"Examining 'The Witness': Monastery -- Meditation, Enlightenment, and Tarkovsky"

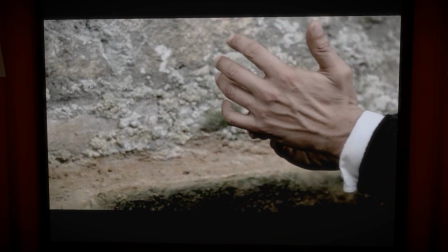[71:04]
Which, to me, strikes me as an important message of the witness, which is so often about individual experience.
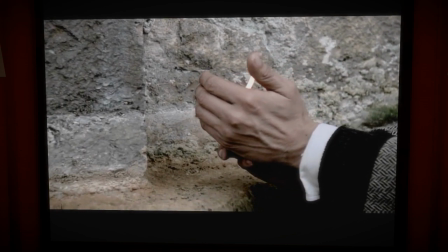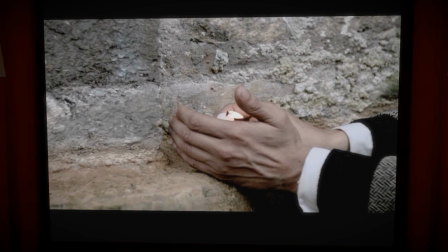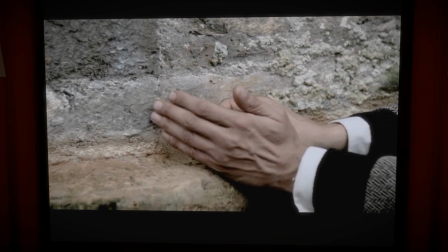[71:25]
You know, in Braid, Tim from Braid, he was so zealous. He just wanted to go straight for the prize.
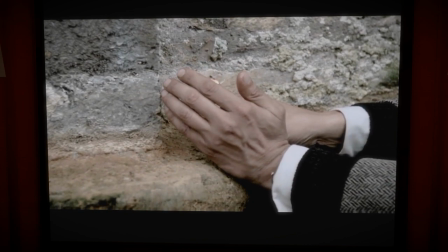[71:31]
He didn't care who he hurt or what got in the way. It was all about himself. And the witness also, you know, it's focused on the individual experience, the personal.
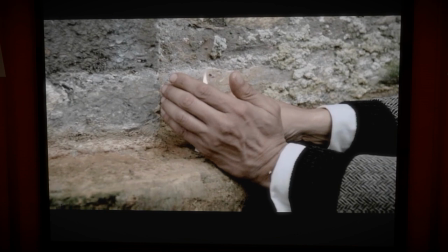[71:39]
It doesn't want to talk about society too much. It doesn't spend a lot of time talking about history. And yet it cares deeply about history.
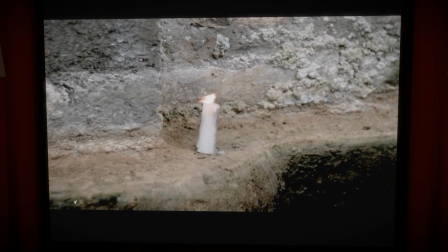[71:46]
It cares about human progress. And it knows that it doesn't have the answers, you know?
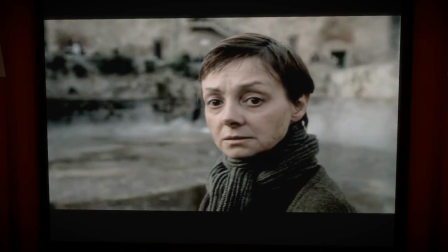[71:51]
We're all probably going to die without realizing the solution that the witness wants us to have.
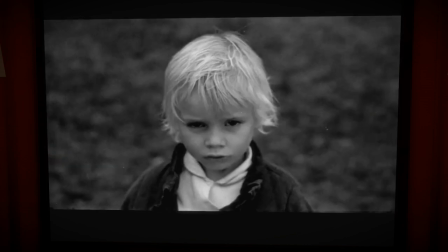[71:59]
Without getting that to that transcendent point symbolized by the sun.
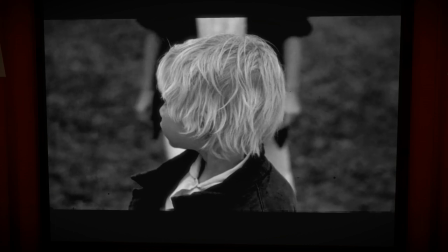[72:06]
And yet I think this clip, with or without context, is saying it's important to carry that knowledge forward,
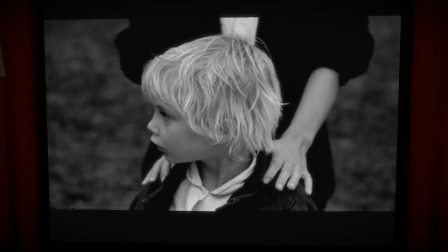[72:13]
whether it's sort of the lineage of the Buddhist masters, of the enlightened teachers,
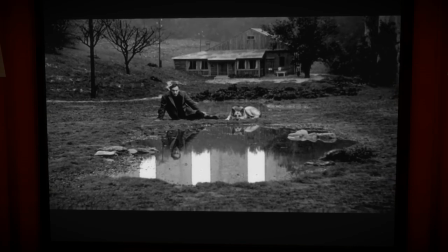[72:19]
or the kind of slow process of science building up generation upon generation.
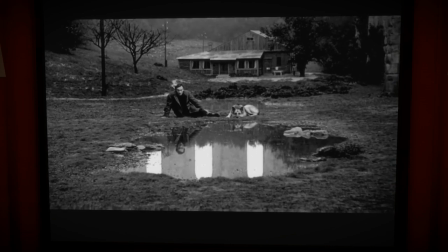[72:24]
You got to carry it forward to the next generation. It's a collaborative process. The whole society's involved, right?
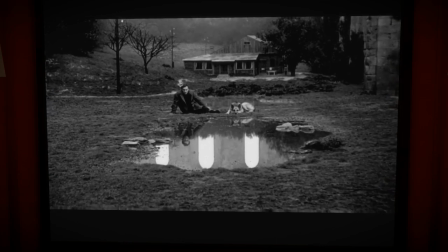[72:29]
It's a monastery. There's lots of people. It's a town. Everyone's coming together. This black and white scene, the shift to black and white
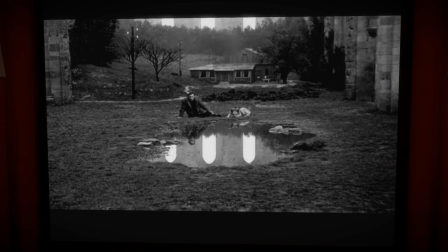[72:38]
is in the movie that's used to represent like memory and flashbacks and the author's nostalgic experience of Russia.
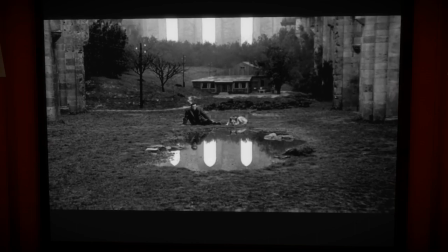[72:45]
He has all these nostalgic scenes of his wife, his dog, which you see right here, his children, that kind of thing.
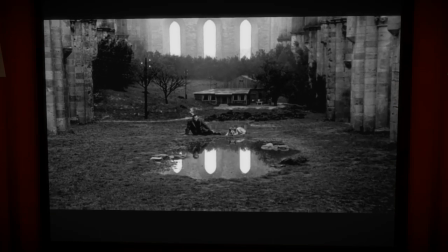[72:51]
But now for the first time he appears in the scene,
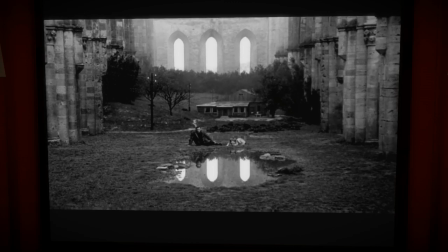[72:54]
and also for the first time instead of just a scene of Russia with the Russian Dacha and the wilderness,
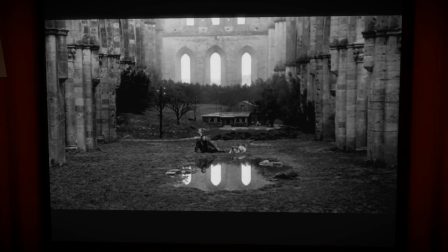[73:02]
we also have it's a Russia contained in this impossible miniature,
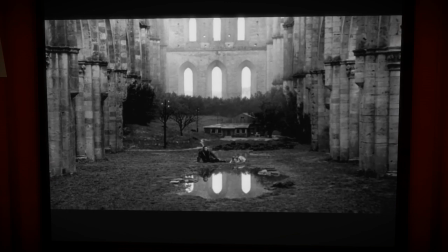[73:08]
this kind of paradoxical duality, inside of this Italian cathedral.
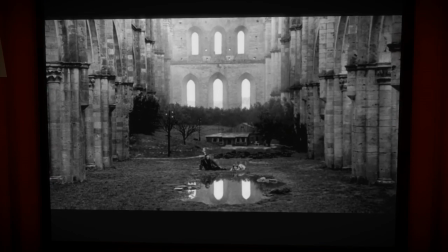[73:15]
So it's these two opposite things that have been reconciled with this act of faith.
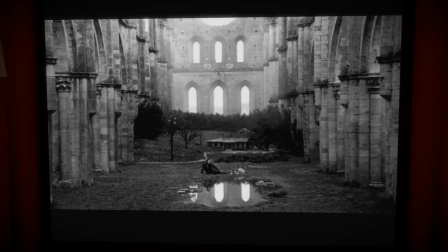[73:21]
And it's also kind of him passing into death.
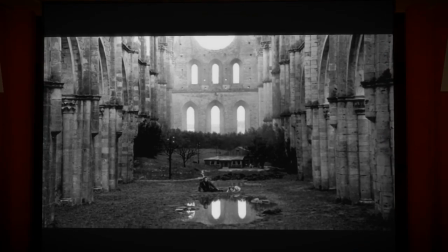[73:26]
And it's also black and white in The Witness, symbolizes the unification of opposites.
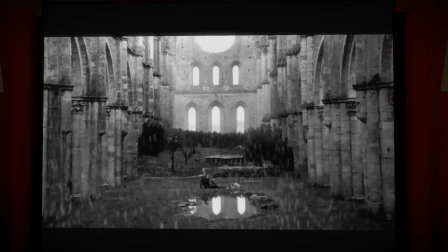[73:31]
In nostalgia, it symbolizes memory. But we've got black and white symbolizing this kind of things.
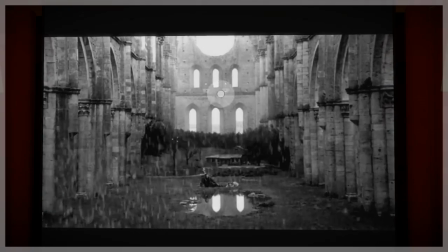[73:38]
And what do we see here?
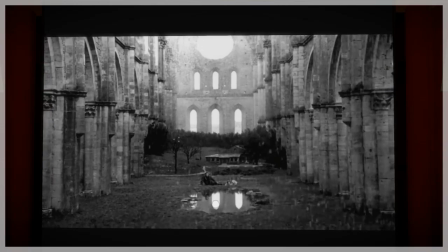[73:40]
It's the sneakiest of sneaky environmental puzzles, which is just like perfectly framed, except there's a little bit of cathedral in the way.
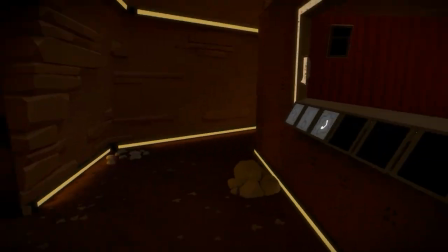[73:47]
So let me just sneak around and make sure that we grab this.
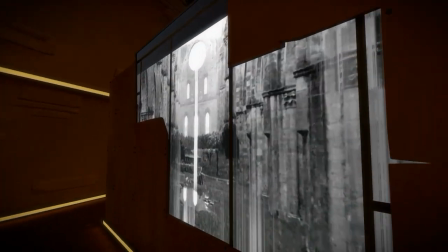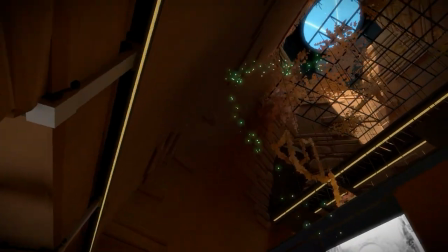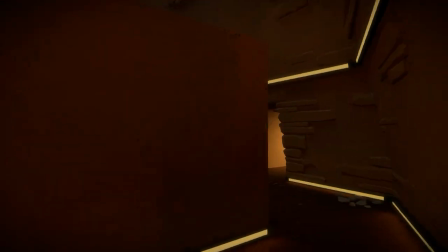[74:05]
Going right at the top, interestingly.
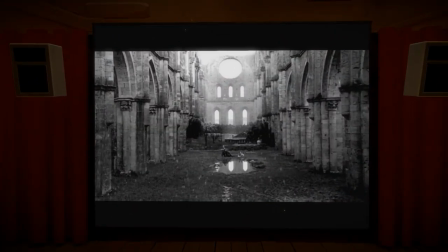[74:09]
So that straight down kind of keyhole shape, right?
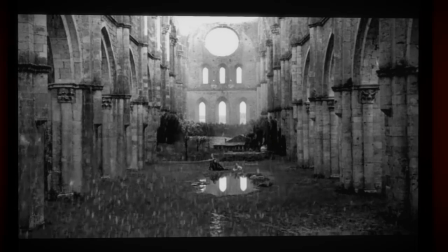[74:14]
Bright white, and the outline was that teal color that symbolizes the unification of opposites. In a way, it's just kind of too good of an environmental puzzle to ignore, but I think it's also an important piece of symbolism, color symbolism.
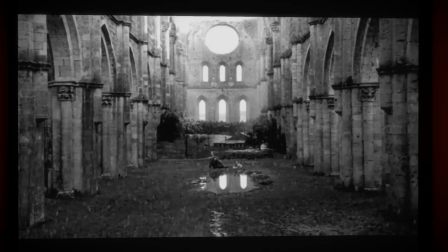So there's a lot of different interpretations that people put on this video, and it's definitely up for interpretation.
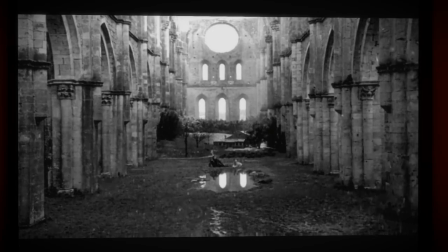[74:49]
It's much less clear and explicit than all the other videos, certainly compared to like the Feynman or the Burke video.
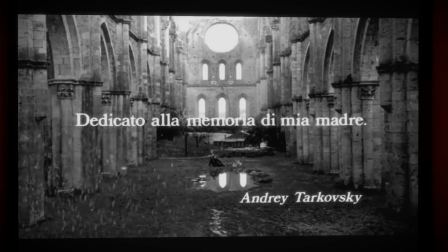[74:58]
It's partly about determination, and kind of encouraging the player.
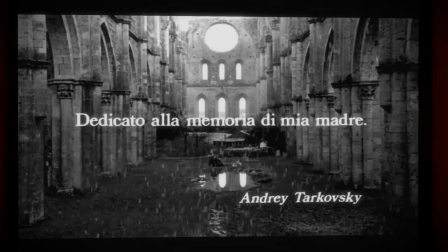[75:05]
It's partly about attention spans, and for that, the Electron Dance video covers that pretty well.